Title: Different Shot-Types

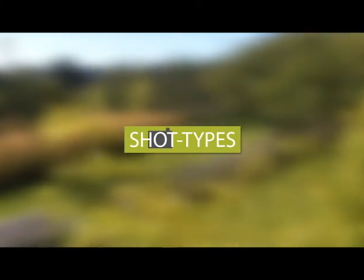[0:00]
Hi, my name is Brendan and today I am going to show you different shot types and how they are used to tell a story with video.
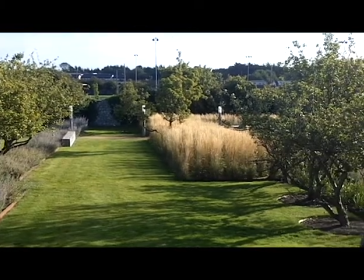[0:08]
Let's start with the extreme long shot or establishing shot. This shot uses the environment as its focus and is used to establish a setting or location.
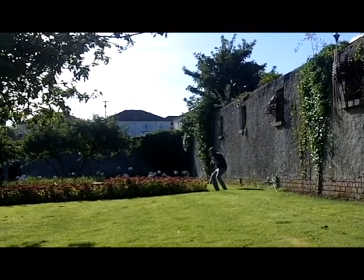[0:16]
A long shot shows the talent within their surroundings. This shot is not focused indirectly on the talent but shows the talent interacting with their environment.
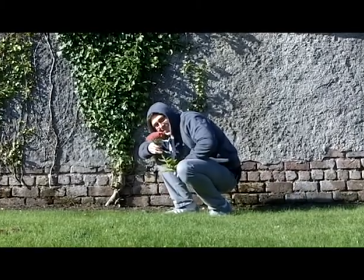[0:26]
The medium long shot shows the talent head to toe and includes information about the talent's surroundings.
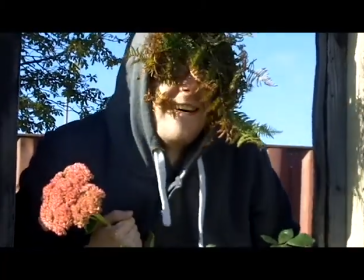[0:33]
A medium shot usually shows the talent from above the waist up, so include some information about where they are in the background.
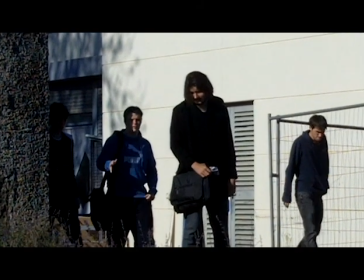[0:42]
A medium close up is sometimes called a two shot as it focuses on framing two subjects from above the waist up.
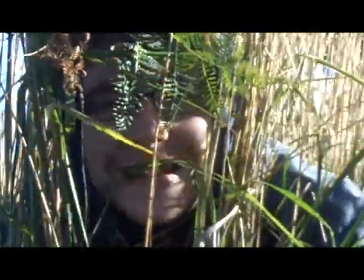[0:49]
A close up usually focuses on the talent from above the chest up. This shot is mainly used to show emotion.
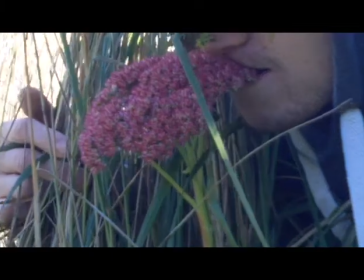[0:56]
An extreme close up focused on a minute detail such as a persons eye or a specific feature.
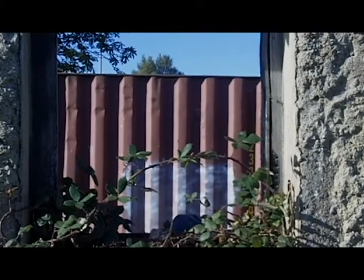[1:02]
Different shot types are used to build a scene, usually starting wide to show the setting and then moving in gradually onto the subjects.
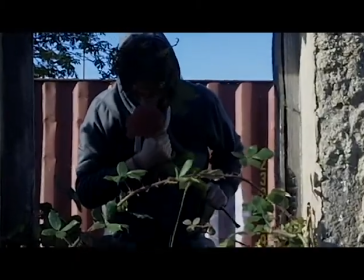[1:08]
This narrows the focus on what is being shown to the audience.
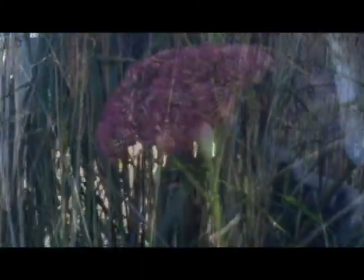[1:12]
Using close-ups can show the subjects are doing what they do and then ending with an additional long shot or establishing shot can help close the scene if necessary.